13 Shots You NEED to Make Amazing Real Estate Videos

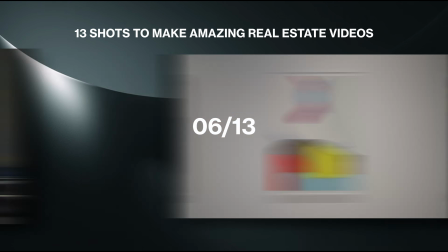These are the 13 shots that you need to make amazing real estate videos.
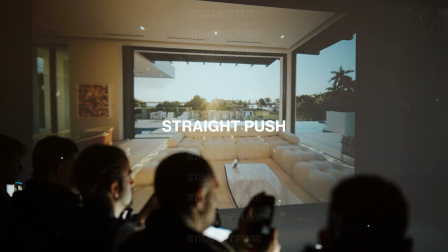We started off very simple with the straight push. You wanna make sure that before you get a straight push that you're really ready to get the motion. You'll look at the back of your camera, you'll look at those grids, and make sure that all your straight lines are straight. You see how straight the pool is at the bottom? If your straight lines look straight, your video looks pristine, it looks expensive. Is it as simple as walking back to forth? It's not.
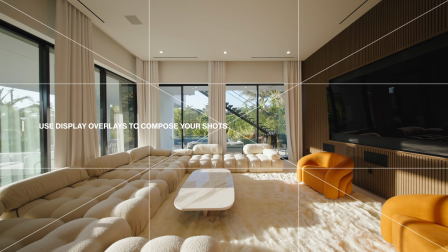And so on the back of your camera, you have a grid with an X. You can use that X to center the shot where you want the eyes to go.
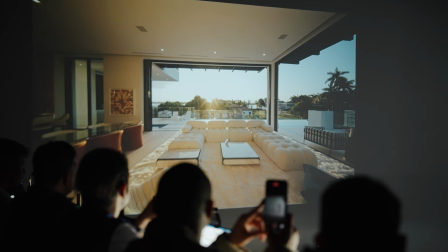You can use that X to also track your shots, and you'll see that throughout the whole video. You see how the sun is at the center? That's where the X is. And then those grid lines allow you to have it so it's super straight. Once it's straight, commit to the shot, ninja walk, nice and smooth.
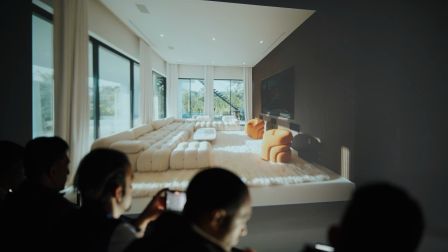If your video only has straight shots, there's not a lot to work with. You wanna give yourself some more motion.
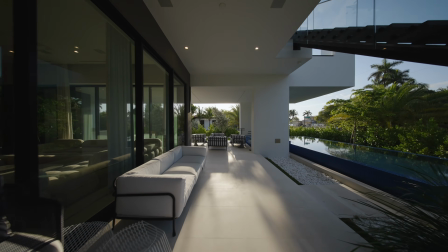So if we look at this next one, you'll see what else is available. This is what we call the straight push curve.
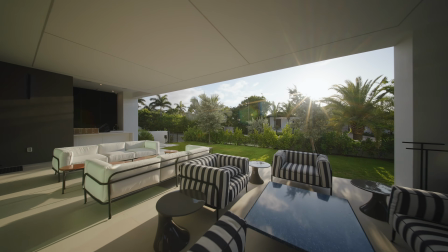And so this is what the motion is gonna look like. Make sure that your lines are nice and straight, but you push in and then you curve with the wrist and commit to the curve.
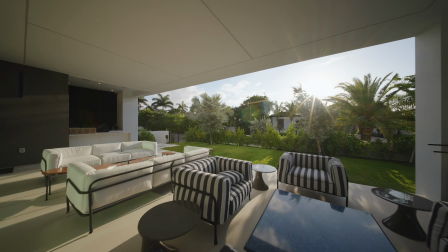Does that make sense? Challenge that most people run into is when they curve, they're twisting too fast. It becomes like a 90-degree angle. And so you see in this video, it's pulling out nice and smooth. Pushing in and gentle on the wrist as it goes around. It's the wrist that causes the gimbal and the camera to turn, not the body.
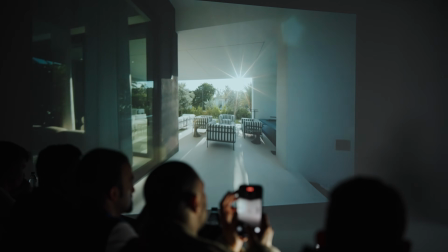Using your wrist to slightly guide your camera to turn left or to turn right.
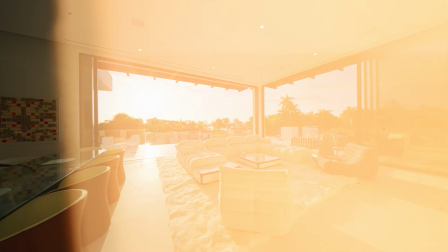The next clip is the orbiting clip. The reason why the orbiting clip looks so great is because you can make them mesh together. Not only can they mesh with another wide clip, but they can mesh with a detail. This is what the orbit looks like, coming in like this, and we do a spin. So if you were to see it from a bird's eye perspective, you're drawing a C with your feet and a little bit with your wrists.
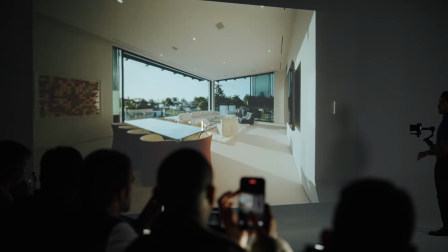Once again, the motion should be very gentle on the wrist.
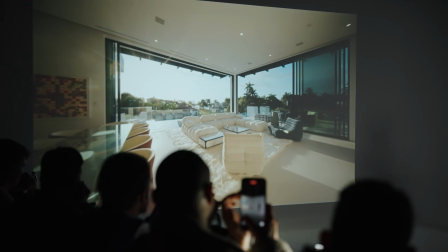And when you do this properly, you can take this shot, and one more shot, and you can sandwich them together.
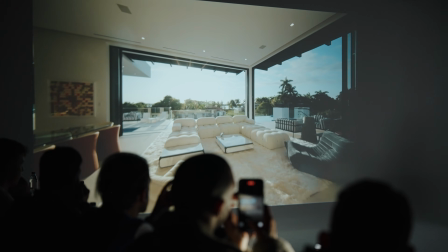As you're shooting real estate, you wanna think, if I do a curve here, what other curve could I jump into? What room would it make sense to do with? Could it be a drone shot? But you wanna make sure that when you're shooting, that you're thinking for congruency for the edit.
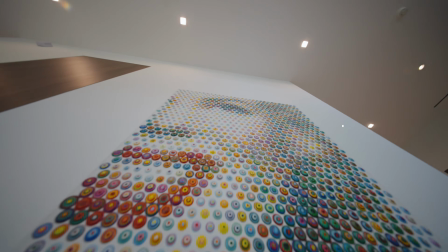The next shot, what we like to call the yeehaw drop. The secret to getting a yeehaw drop is going into PTF mode, not FPV. I'm gonna push my camera up like this with the joystick.
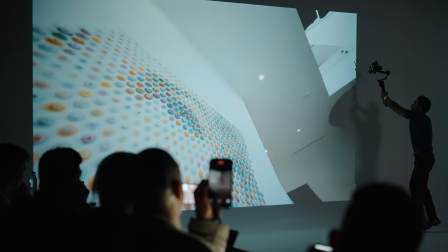I then reach out really wide, like this, and I do a drop all the way down my legs like this. If you get one of these, you wanna get 2 more at least so that it can make sense in the edit. But you don't need 100 more. You don't need 10 more, 2. Every shot you should get is a 9 out of 10. Not a 6 out of 10, not a 5 out of 10, not an 8 out of 10.
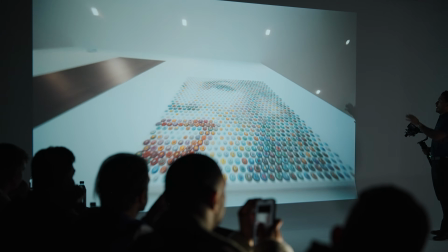If you get shots that are 9 out of 10s every single time, then they're gonna mesh together really nicely. All right, let's go to the next
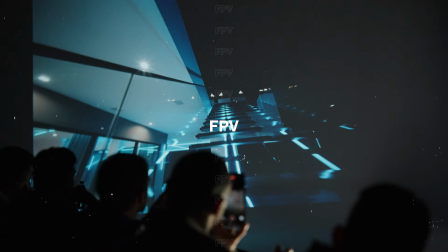shot. So this shot is the FPV, and I only suggest getting like 1 to 2 of these for a video. And it's also not for every video. The reason it makes sense in a house like this, which we were at yesterday, is because it's sexy. It looks really cool. However, let's say you're shooting a smaller house. Imagine you're in the kitchen and it's like an old Mediterranean kitchen.
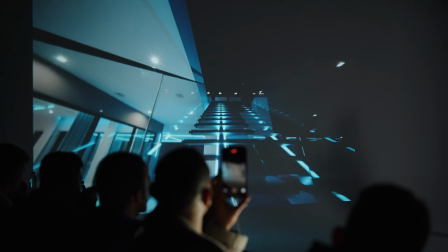It just doesn't look right. This is a much more trendy, much more sexy move and should be used applicably.
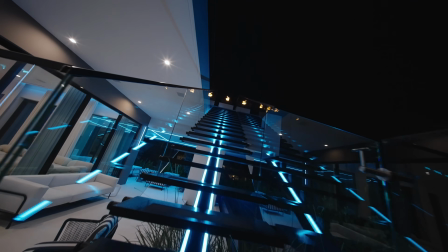This one, it makes a lot of sense. All the reflections, the light, and once again, your energy at a shoot. Imagine the final edit. If it doesn't make sense for the final edit, it doesn't make sense to shoot it.
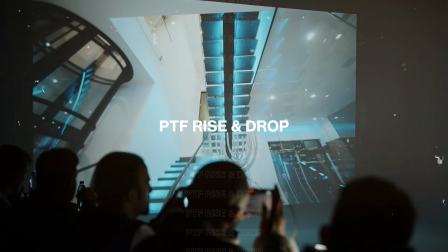The next shot, this is a shot that I really like, a PTF rise and drop. You can go any direction you want.
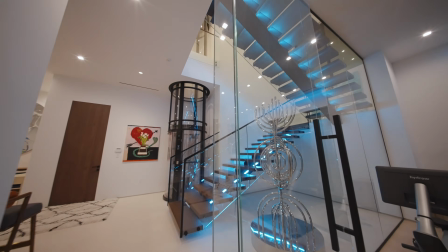You can start off straight, and this is what it looked like. I put the gimbal into PTF mode. I walk in straight, I start to push up with my wrist, and I might even do an orbit and then do a drop. I like when you change axis more than one time. The thing that makes this special is the orbit. So do you see how as we're going around the staircase, it's also orbiting? That's what makes it special. But this is something that you can do to show off height. The next clip, this one's really simple, but it's a straight push. What makes it special is the rise. So you start off on PTF, we're going in straight, we're rising up like that.
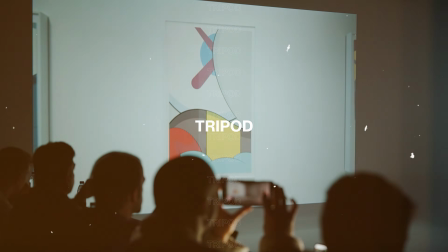That's what it would look like in real time. The next clip is a tripod. I love the tripod because it can really change the pace of a video. Tripod can be really great for matching these. Imagine the edit.